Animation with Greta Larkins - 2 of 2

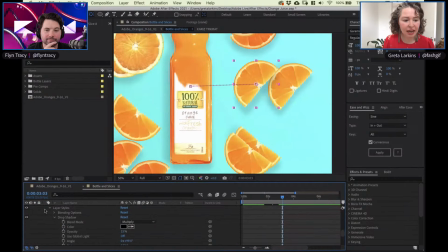And within the layer styles,
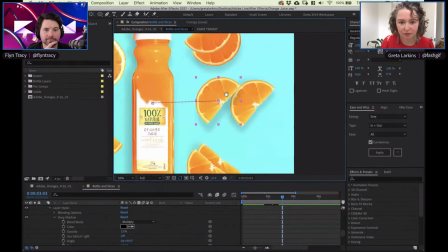I added a drop shadow to this slice right here to match what we see in the photo. Oh, cool. Because again, if this is from a client, the first thing they're going to say is, oh, where are our drop shadows?
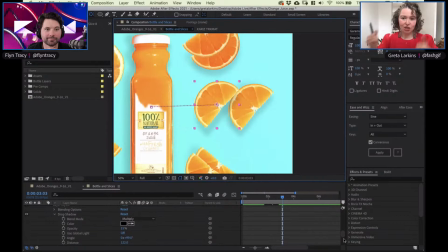Right. The approved image has drop shadows. So it's like, I got you. Sometimes it's like, I don't know. But in this instance, like, cool, I can add in drop shadows. So they're at 15% opacity.
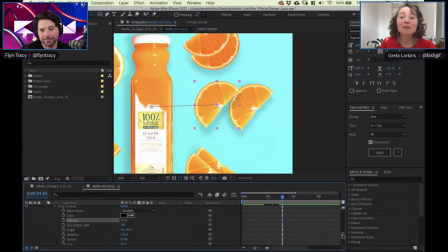It's the trick with drop shadows is they need to be kind of barely noticeable almost all the time. Yeah, otherwise right? they become a bit too much of a good thing. The size is 64, the distance is 122 pixels, and I just played around with this until it looked like it was matching. But the nice thing is I can select layer styles, copy it,
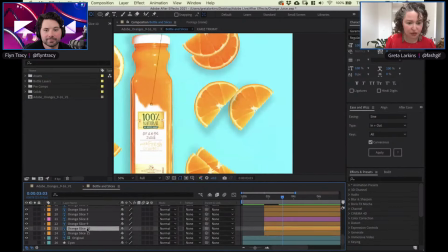Command-C, and just pop it into all my other orange slices. Oh, nice. And if you watch the Tuesday session, we talked about that quite a bit, like actually cutting out the orange slices by themselves and not including the drop shadow.
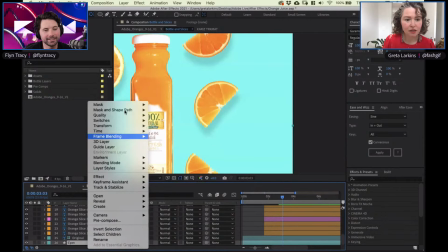So it's great to see that you can add them in After Effects by yourself and have full control. Yeah, exactly. It's about full control.
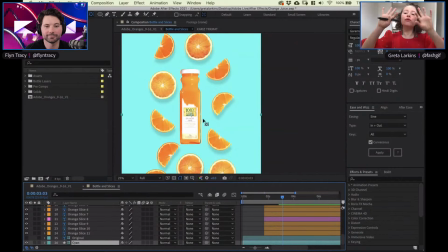The reason why you want to add them in here is because if you try to do feathered clipping paths in Photoshop with the drop shadows, unless you're really patient, it's going to look a little bit crunchy. So you might as well
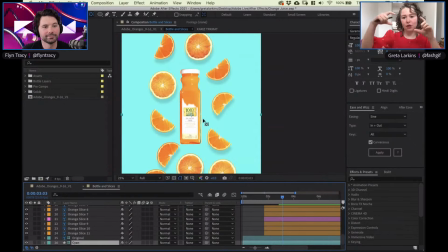get rid of those drop shadows in Photoshop, have the crisp orange slice and bring the drop shadow in within this app. Nice. And we just need to add it to our bottle.
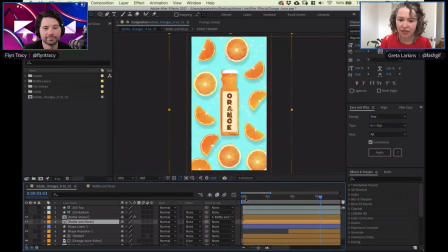And now my computer's going to be like, oh, why did you add in all these extra things for me to think about, Greta? No, it's not too bad. And there they all are. Almost looks like a swimming pool. Okay, so let's start to transition out of this.
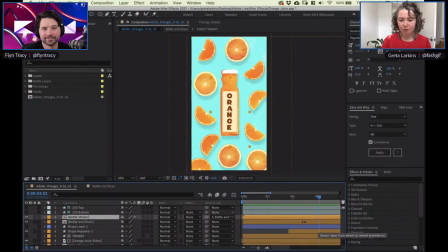So the first message is this. It's like, hey, look at our product. That scaling, by the way, is done in here.
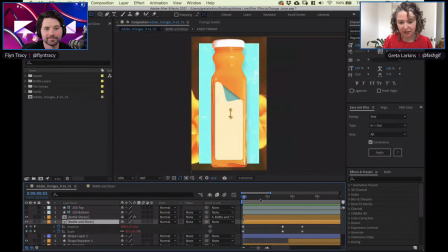It's really simple. Scale starts at 85, and then I don't actually even need those points there. And then the keyframe, if you're watching over here in this red section, it scales down to 44. And the bottle moves up just a touch, so it still feels centered.
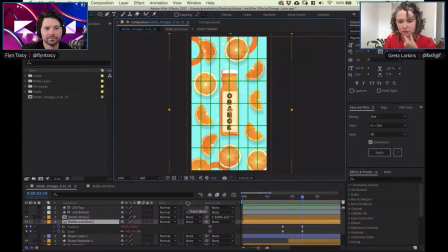You can see the center by going proportional grid. And then I just did that with my eyes. I centered it. You can get more technical with shapes and stuff, but I'm pretty good.
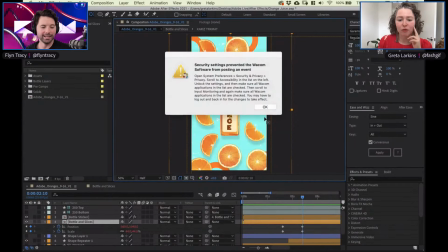Like I can tell you if all your pictures are hanging in a skew. If wake on. It's a double-edged sword, that having that eye, isn't it? it's
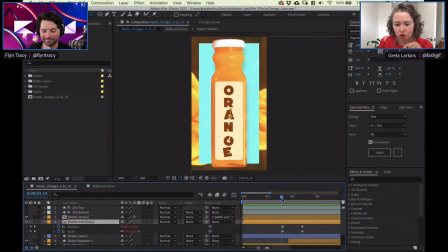Yeah, it's like that's balanced, I think. And if we jump into this bottle and slices pre-comp,
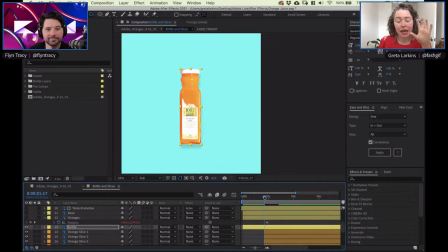I've timed it all so that as it's scaling out and we reveal more of the bottle, the oranges are moving as well. Sorry, it's not showing you the preview because I've got it set to full.
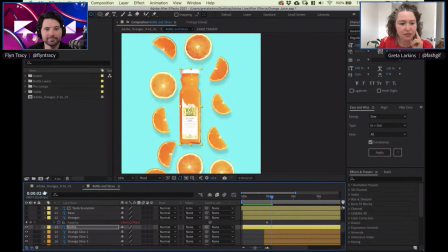So as it scales out, this happens as well. So it all sort of makes sense.
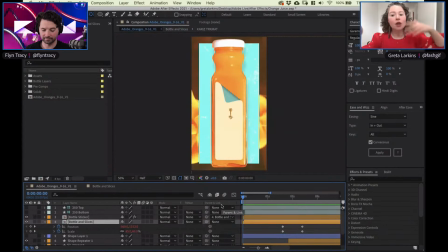And as we discussed before, something's always moving. The orange juice in the back is moving, the texture is moving. So it just sort of goes whoosh, and it all feels pretty cool. And now I'm going to power through the next bit.
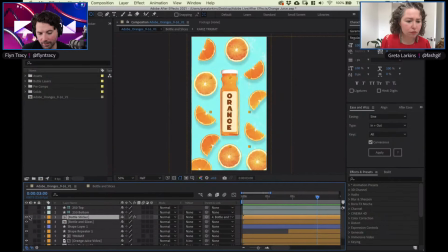Nice. And I will let you know, I think I promised to let you know when we've got about 15 minutes left. So here we are. Oh yeah, I need to show you how to make it loop too. All right, I'm going to use a circle as a transition.
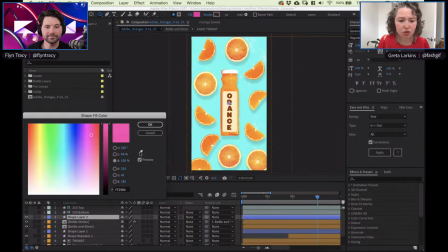And let's transition to an orange color. So I'm using the eyedrop tool.
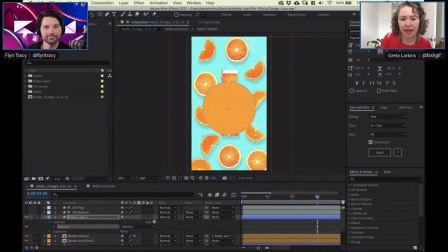And I'm just going to draw a circle on, double click the anchor point to bring it into the center, and then center it. And I've already set the start of this for 3 seconds in.